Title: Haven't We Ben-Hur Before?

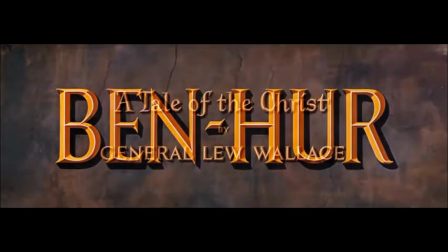[0:02]
Today we're going to take a look at the 1959 film Ben-Hur, directed by William Wyler,
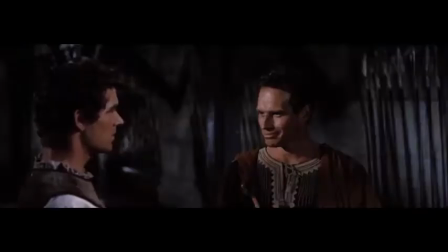[0:07]
based off the Lew Wallace book by the same name, which was published in 1880. This film follows the tumultuous life of Judah Ben-Hur, played by Charlton Heston, whose story runs alongside the narrative of Christ.
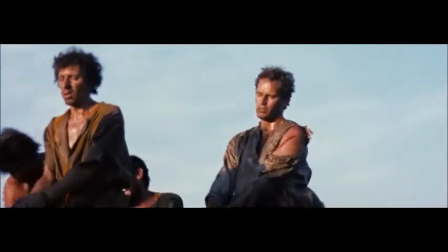[0:20]
He goes from a prominent figure in the Judean community to a Roman slave after being betrayed by a childhood friend.
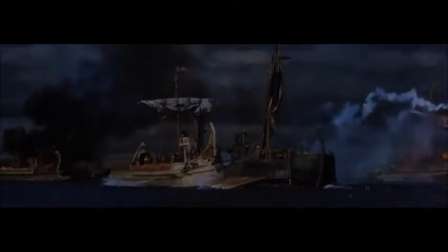[0:27]
After surviving a naval battle and rescuing a Roman officer, Judah is able to rise up,
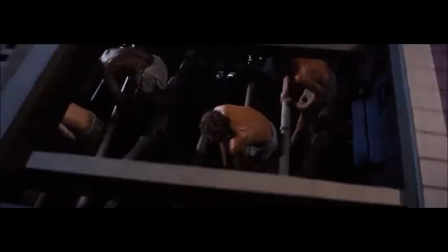[0:32]
earn a name for himself in the Roman world, and then return to Judea, seeking revenge, his lost love,
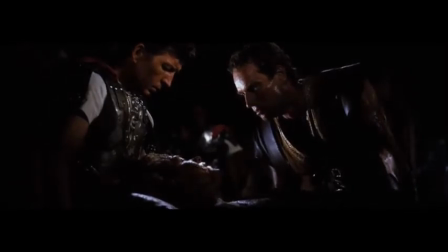[0:38]
and his imprisoned mother and sister.
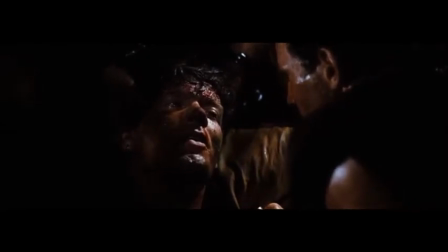[0:41]
After numerous brief encounters with Jesus and narrowly escaping death on a few occasions, Judah is ultimately successful in all of these endeavors.
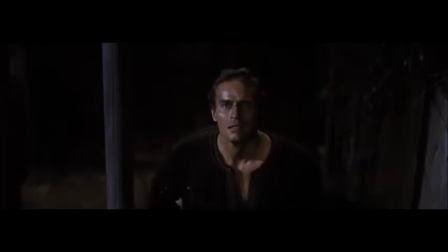[0:49]
The film ends after Judah returns home to find his mother and sister cured of leprosy after witnessing Jesus' crucifixion and death.
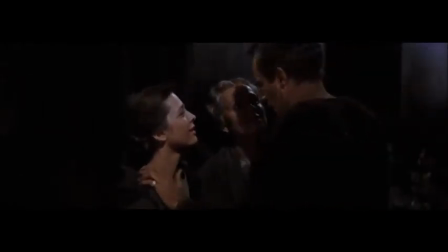[0:59]
This film is not the first adaptation of Wallace's story. In fact, it's the third, but it's by far the most successful. So the question is, why is this film so successful compared to the previous two versions and the 2016 remake?
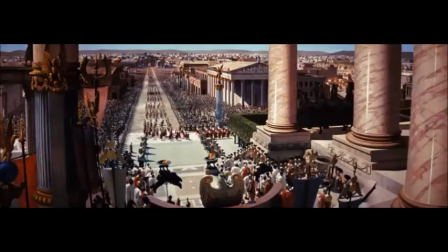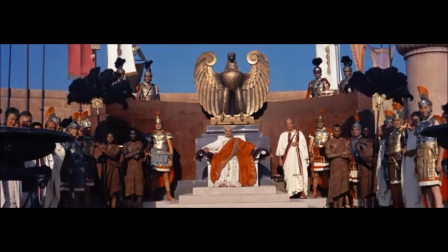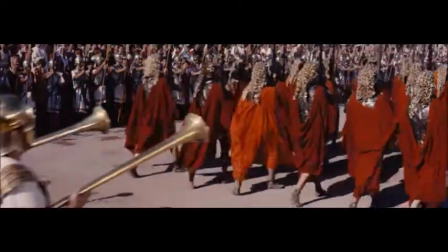[1:24]
One of the major visual themes in this movie, and indeed in the genre of cine-antiquity, is the idea of Roman extravagance.
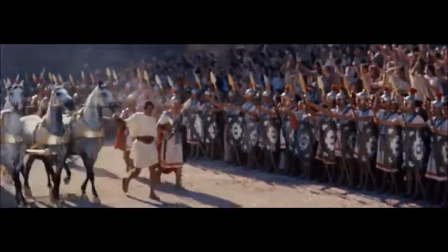[1:31]
Setting films in Imperial Rome gives the filmmakers, the costumers, and even the set designers a chance to show off the beauty and opulence of Rome.
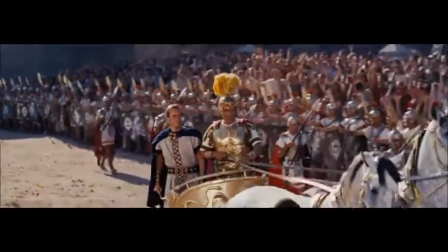[1:38]
By visually showing the imposing might of Roman creations and wealth, filmmakers can imply the imposing might of the Romans themselves.
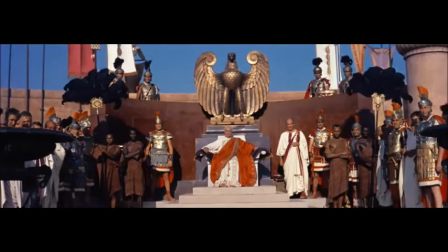[1:46]
It is also an excuse to show off some truly stunning aesthetics while still justifying them within the context of the film.
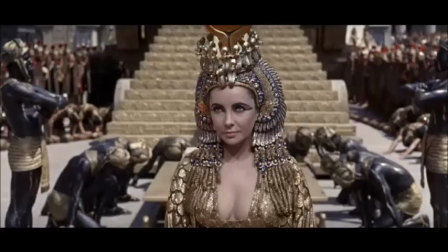[1:51]
Just like Cleopatra's triumphal entry into the city of Rome in 1963's Cleopatra,
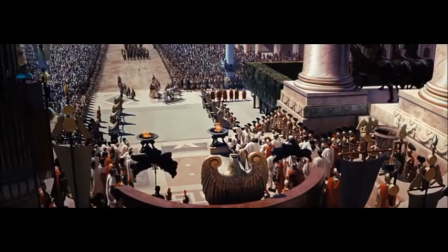[1:56]
the consul's triumph in Ben-Hur is a moment meant to give the audience some epic visuals while also highlighting the extravagance of the characters.
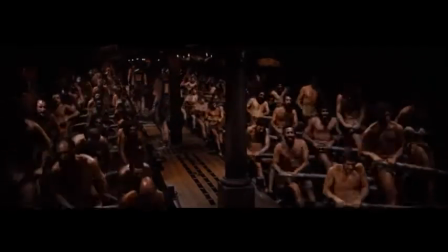[2:03]
In Ben-Hur, this is especially jarring when compared to Judah's previous position as a galley slave, a miserable occupation that this Roman wealth depends on.
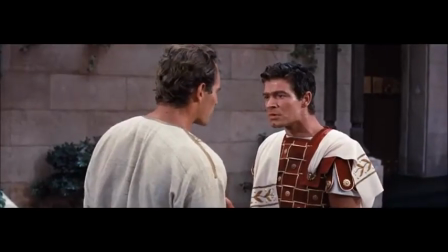[2:14]
Another theme of the genre is the use of accents to differentiate between the heroes and villains.
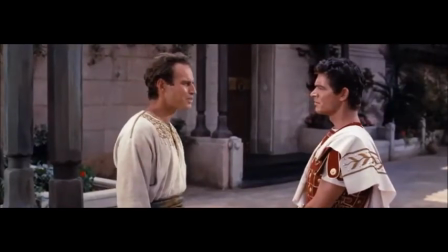[2:21] Would I retain your friendship if I became an informant? To tell me the names of criminals is hardly informing.
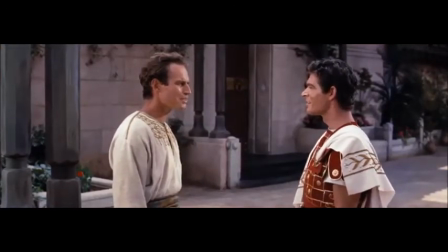[2:27] They're not criminals, Masala. They're patriots. Patriots! Like Patriots!
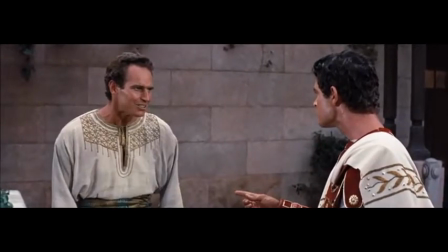[2:32]
Charlton Heston dons a strong American accent, and Romans like Pontius Pilate have British accents.
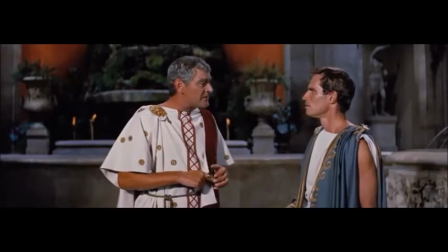[2:37]
Films like Quo Vadis, which was released in 1951,
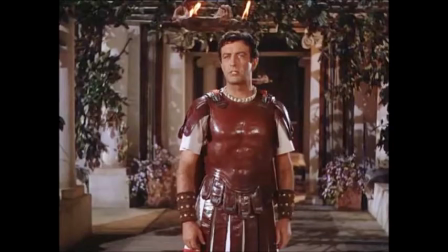[2:41]
solidified this theme early in cine-antiquity by having the hero Marcus be played by a very American Robert Taylor,
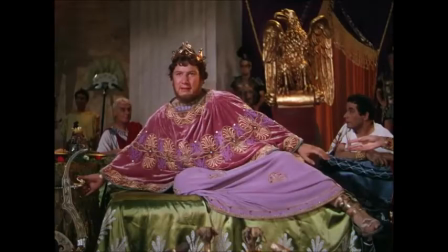[2:47]
and Nero, the villain, be played by a very British Peter Ustinov.
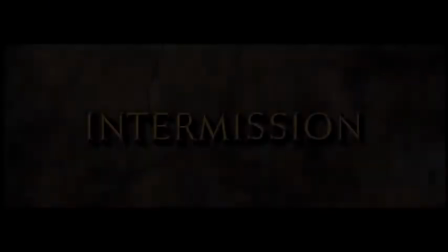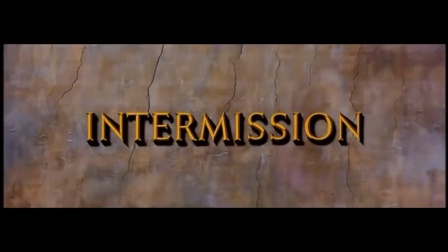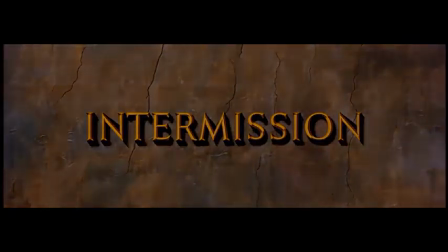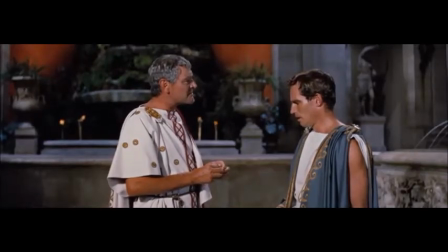[3:13]
Okay, perhaps this video doesn't need an intermission, but Ben-Hur has one.
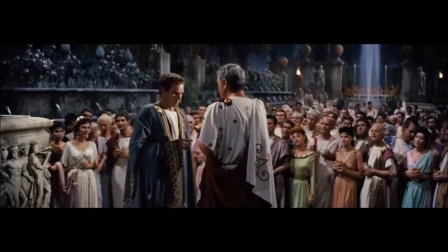[3:17]
It's a lengthy film running more than 3.5 hours, and the length of the film is certainly just one part of how it fits into the typical format of epic films.
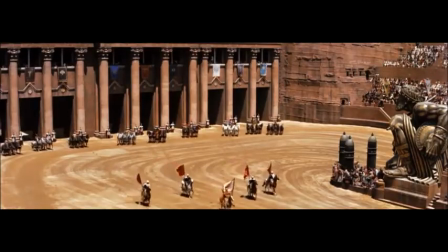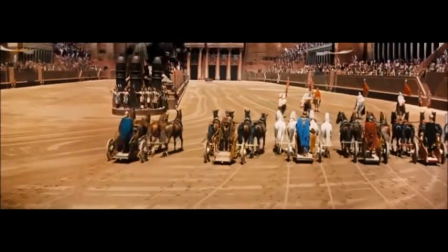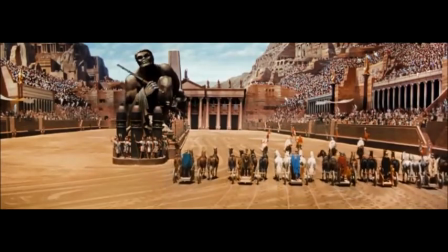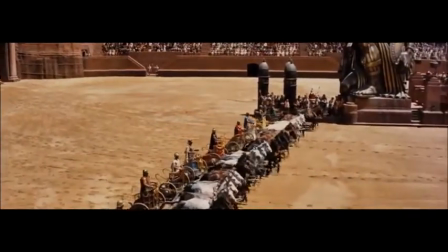[3:42]
One of the most iconic scenes of cine-antiquity is the chariot race between Judah and Masala.
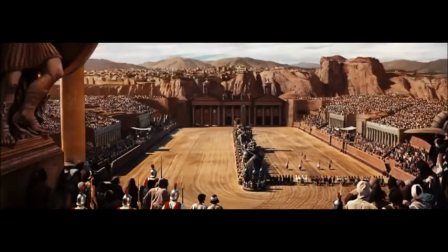[3:48]
This scene is the epitome of spectacle. It has massive crowds, larger-than-life statues, gripping action, and just enough violence to give it an edge.
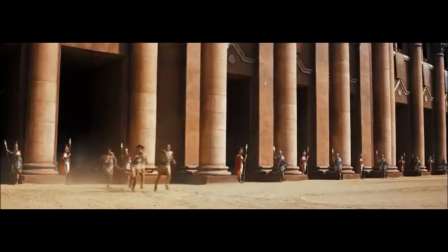[4:06]
This type of action finds its foundation in the gladiatorial spectacle seen in films like Quo Vadis,
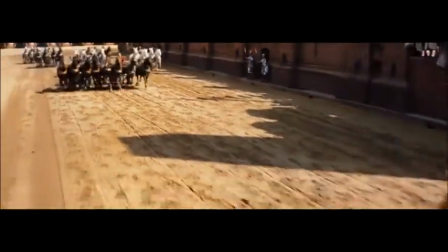[4:11]
and ultimately paved the way for epic films like Spartacus and Gladiator.
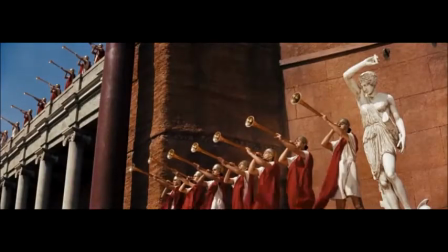[4:15]
This scene also showcases the extravagance of the upper-class Roman citizens,
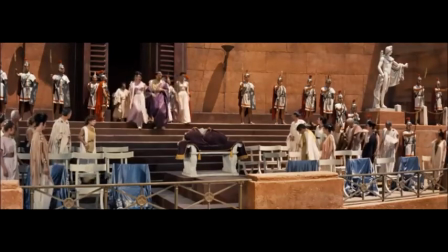[4:21]
a theme which appears early on in other films like DeMille's Cleopatra, and is carried on well past Ben-Hur into other films of cine-antiquity.
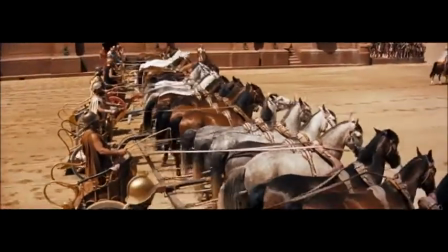[4:32]
Spectacle seems to be our word of choice, but there really isn't a movie that it could be applied to more fittingly.
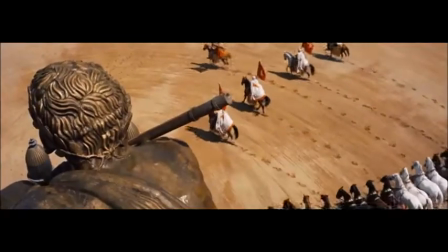[4:36]
Not only does this scene draw the audience in with thrilling action and a meaningful impact on the story of Judah Ben-Hur's life, it also shows some interesting visual storytelling.
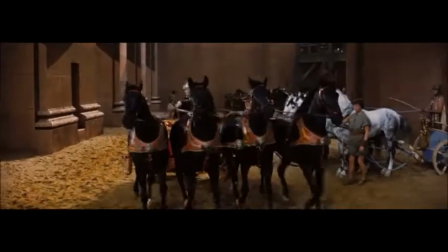[4:45]
Judah's former friend, Masala, swoops in for the race, driving a team of solid black horses, dressed in black himself.
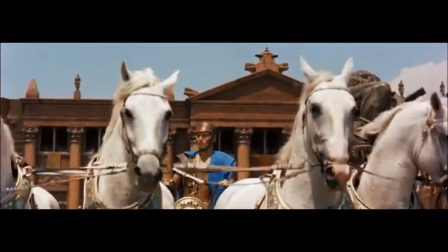[4:51]
Judah, however, is dressed in light blue and driving a team of white horses.
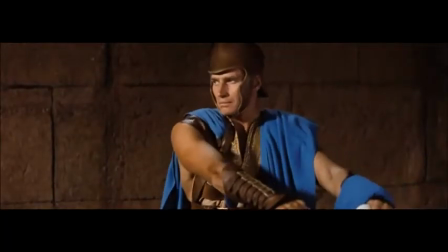[4:55]
Though this kind of color coding may seem simplistic, dressing the villain in black makes him seem even more intimidating and menacing than usual.
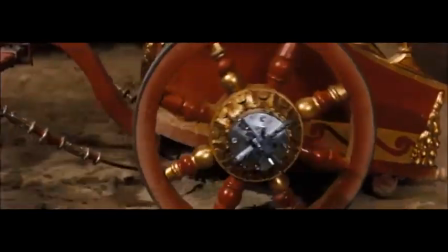[5:03]
Masala's spiked chariot wheels certainly don't hurt that image either.
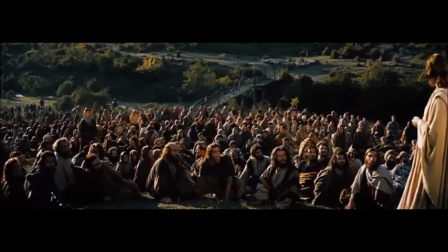[5:08]
Ben-Hur also shares the thematic promotion of Christianity and an abhorrence to tyranny in order to appeal to its contemporary audience.
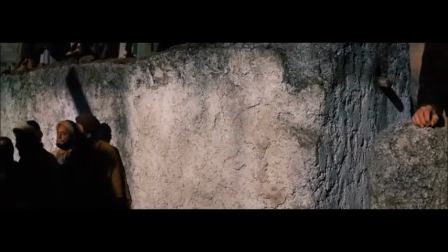[5:16]
Judah's life runs alongside that of Christ,
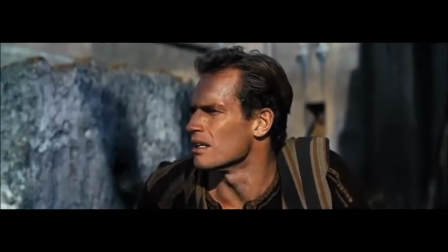[5:19]
and the centrality of the crucifixion and subsequent miracles at the end of the film clearly promote Christianity as the religion of the day.
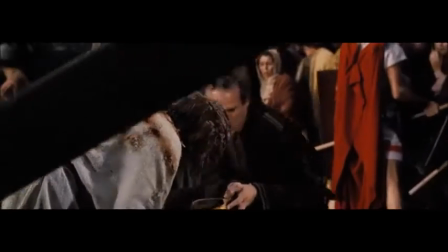[5:28]
Similar to Quo Vadis, Ben-Hur was released when the wounds of World War II were fresh and the threat of communism was all too real.
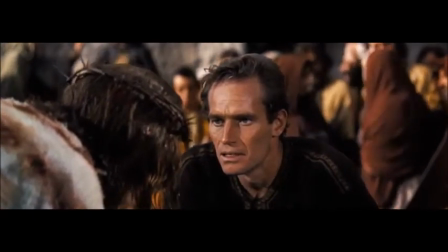[5:35]
The film takes a firm anti-tyranny stance in order to address these realities that the audience would have been dealing with at the time.
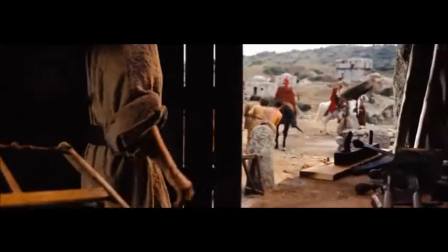[5:44]
Ben-Hur's approach to depicting Christ and Christianity is fascinating in that it's kind of circumspect, despite actually having Christ appear in the film.
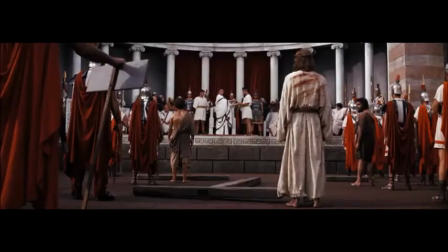[5:51]
His voice is never heard and his face is never shown.
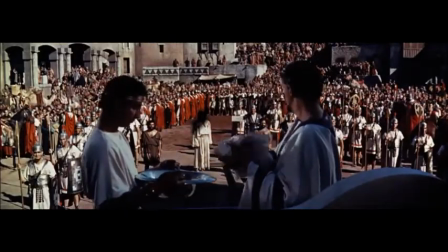[5:54]
In fact, in the one scene where he faces the camera, a dark shadow is edited onto his head, preventing him from being seen.
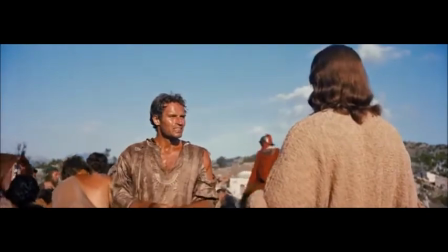[6:00]
Instead, throughout the film, we're treated to shots of the back of his head and his hands as we see the actions he performs.
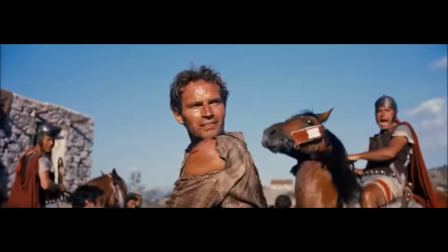[6:06]
Although the movie is subtitled A Tale of the Christ, it's not so much a story of his life,
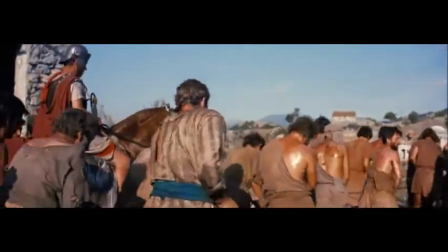[6:10]
but the story of his impact on the non-elites of Rome, like Ben-Hur and his leper family.
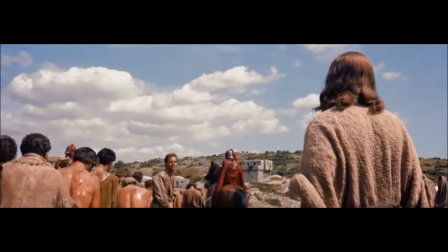[6:15]
In fact, the film almost entirely glosses over his resurrection, because for this particular film,
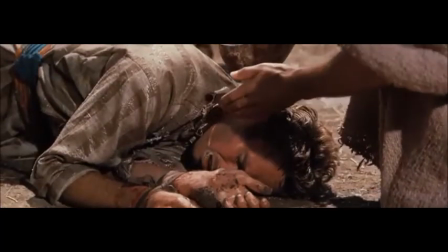[6:21]
Christ's disruption of the status quo during his lifetime is more important than his return.
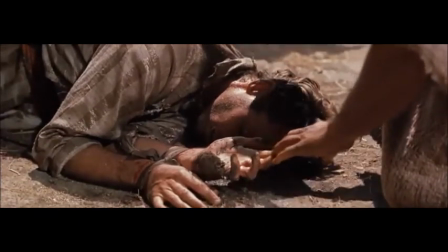[6:28]
So going back to our question, why is Wyler's Ben-Hur so much more successful than the other versions of the film?
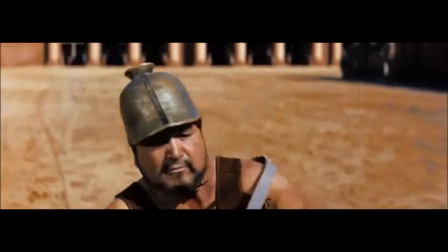[6:34]
It's the continuation of the familiar themes that we know, love, and have come to expect from the epics of cine-antiquity.
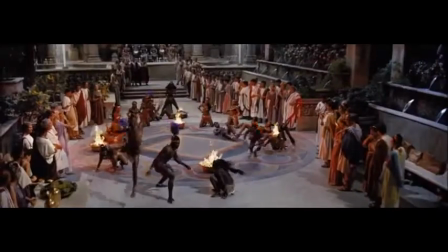[6:42]
The accents that denote whether one is good or evil, the use of extravagance and spectacle to draw in audiences,
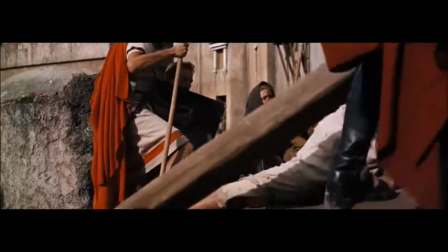[6:49]
whether contemporary or modern, and the themes like Christianity and anti-tyranny, which would have been incredibly relevant to contemporary audiences.
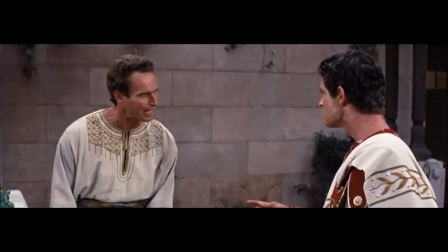[6:58]
Having star power in the form of Charlton Heston also didn't hurt Wyler's success.
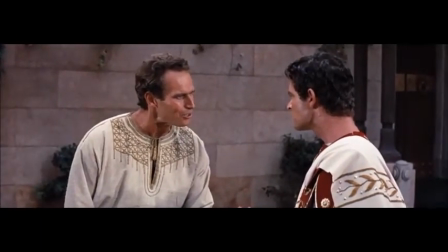[7:03]
At the end of the day, Ben-Hur is an exciting and timeless part of cine-antiquity.
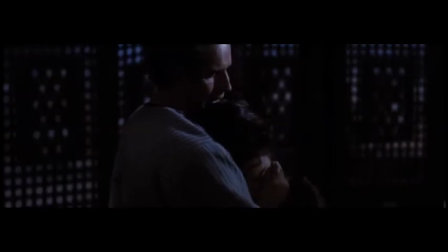[7:08]
Whether looking at the film from an analytical perspective or not, it's a solid and enjoyable film, fit for the whole family, no matter what age.